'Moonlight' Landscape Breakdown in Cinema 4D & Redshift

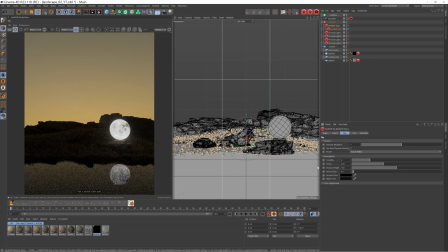744s
So I just drag that down ever so slightly so that the line is just below the rocks. And I'm pretty sure everything else is the same. Oh, I added a little bit of a blue shift to the color adjustment. So if I put that at 0, you can see there's a bit more warmth in the sky. I actually wanted to take a tiny bit out, so just made it minus
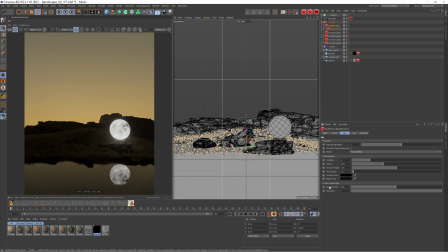765s
0.05, just made it feel a bit more desaturated, and I quite liked the look of that. In terms of everything else, the sun has a sun disk scale of 3, which, to be honest, I could set to 1 and it would be absolutely fine.
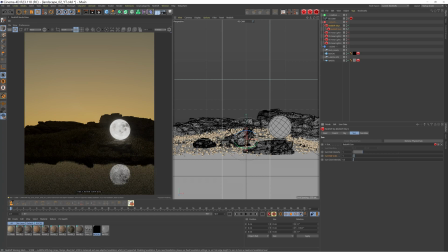779s
Glow intensity, again, I decreased, but all these really aren't making too much of a difference because the sun is out of view anyway. But yeah, I don't know why I tweaked those. You could leave those at the default. That is it for the Redshift sky and sun. It really is a powerful tool that you can create all sorts of different looks with.
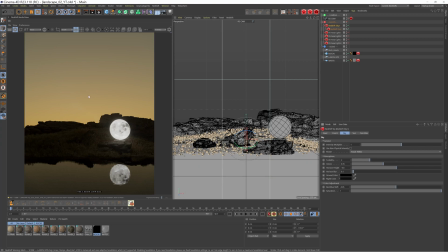799s
I think people were surprised when I said that this was a Redshift sky and sun, but yeah, here it is in the flesh. Let's go on to the area lights. This is where the majority of the magic happens. So let's go through these one by one.
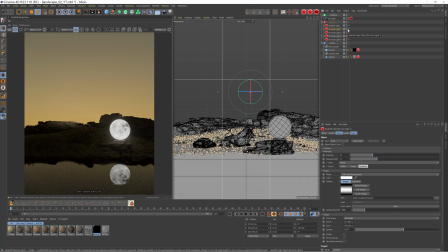814s
These are adding kind of just subtle lighting just to pump in a bit of detail into these background rocks. And obviously we'll have this nice spotlight in the middle in a minute. But this first area light here is just adding a little bit of light on this rock here.
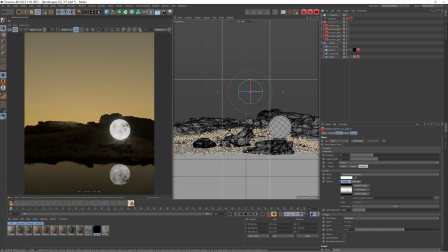829s
I'm using this gradient texture from Grayscale Gorilla just to help feather out the edges and give it a really soft look. The reason for this, like I said, is just to really capture those details of the rock, because when it's quite dark like this, you're really losing that detail.
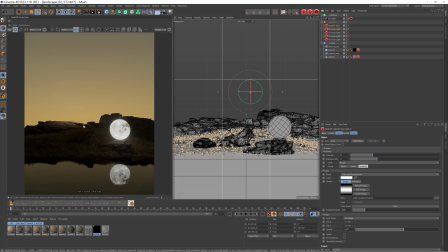845s
It's also to just add a bit more contrast to the scene, make it feel a bit more dramatic. So yeah, there's that. I've also decreased the spread to 0.5 because if I put it up to 1, it's a very soft finish. We're even getting some of the light spill into the water, which we don't want.
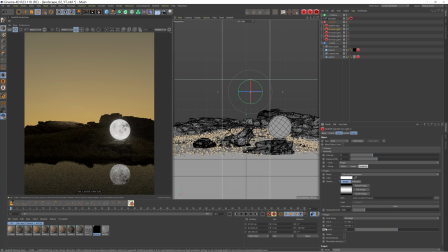862s
So 0.5, you know, we're helping to direct the light a bit more and it just looks a bit better. Area light 2, which is our key light. So if I just jump out of the camera quickly,
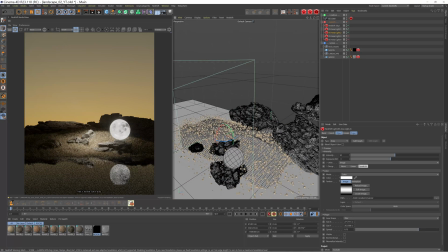876s
I've changed this to a disc and set the spread to 0.75. Again, using the same texture, I'm pretty sure I use this throughout all the area lights. Just helps to feather out the edges. You can see if I turn it off, just get rid of it. Just makes it really bright.
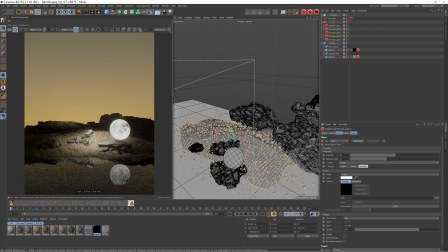892s
Obviously we could drop the exposure down and we'll probably get a similar look, but I just like to know that, you know, it's been feathered at the edges. This spread is making quite a bit of difference because at the moment we're getting this really nice harsh line here, which is almost separating the foreground to the background. If I set the spread to 1,
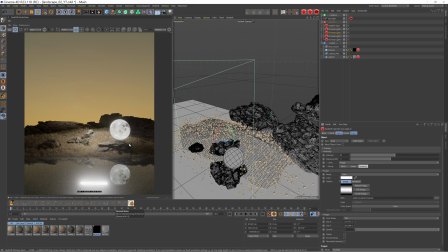912s
you know, we're losing some of that and we're losing some of the contrast in this scene, which I think is kind of one of the main elements of it.
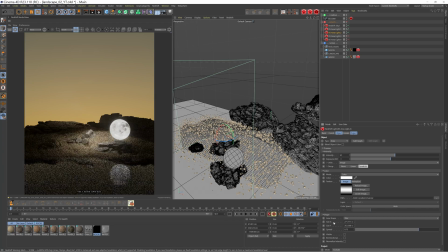921s
So just decreasing that down, helping to focus the direction of that light and just, you know, separate these elements. We then have area light 3 and area light 4. You can see these are just painting some light into these rocks.
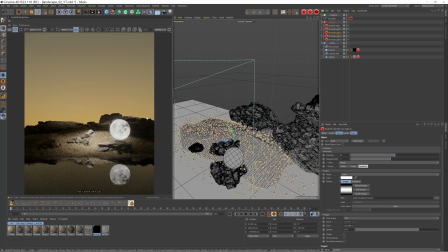936s
The reason for this, again, just to capture some more detail of those objects and also just to help add some more interest in the background. Also, I imagine the moon would spill a bit of light onto the background, so it feels a bit more realistic, I suppose, to have a bit of light in the background here.
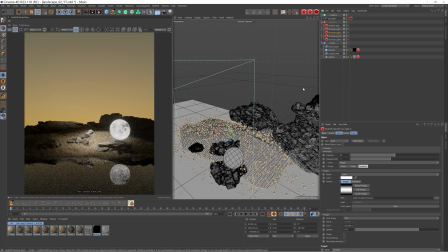956s
It felt a bit dark without them. So yeah, again, I mean, this is all just personal preference. It's easy for me to talk it through now and say, you know, put a light here, put a light there, but in actual fact, when I was making the scene, it was a lot of adjustments, moving lights around, seeing what looked good, what worked, what was too bright, what was too dark.
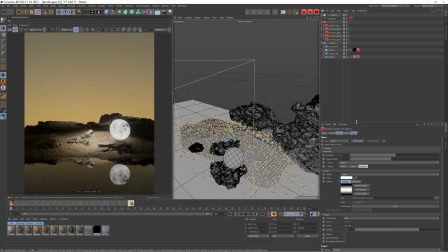976s
So, you know, there's a lot of tweaking in the process. So just keep that in mind. It's not as simple as, you know, it's not as simple as me knowing where to put the lights. It's a case of playing with it and seeing what works well for your scene in particular. But that essentially is the whole setup for the scene.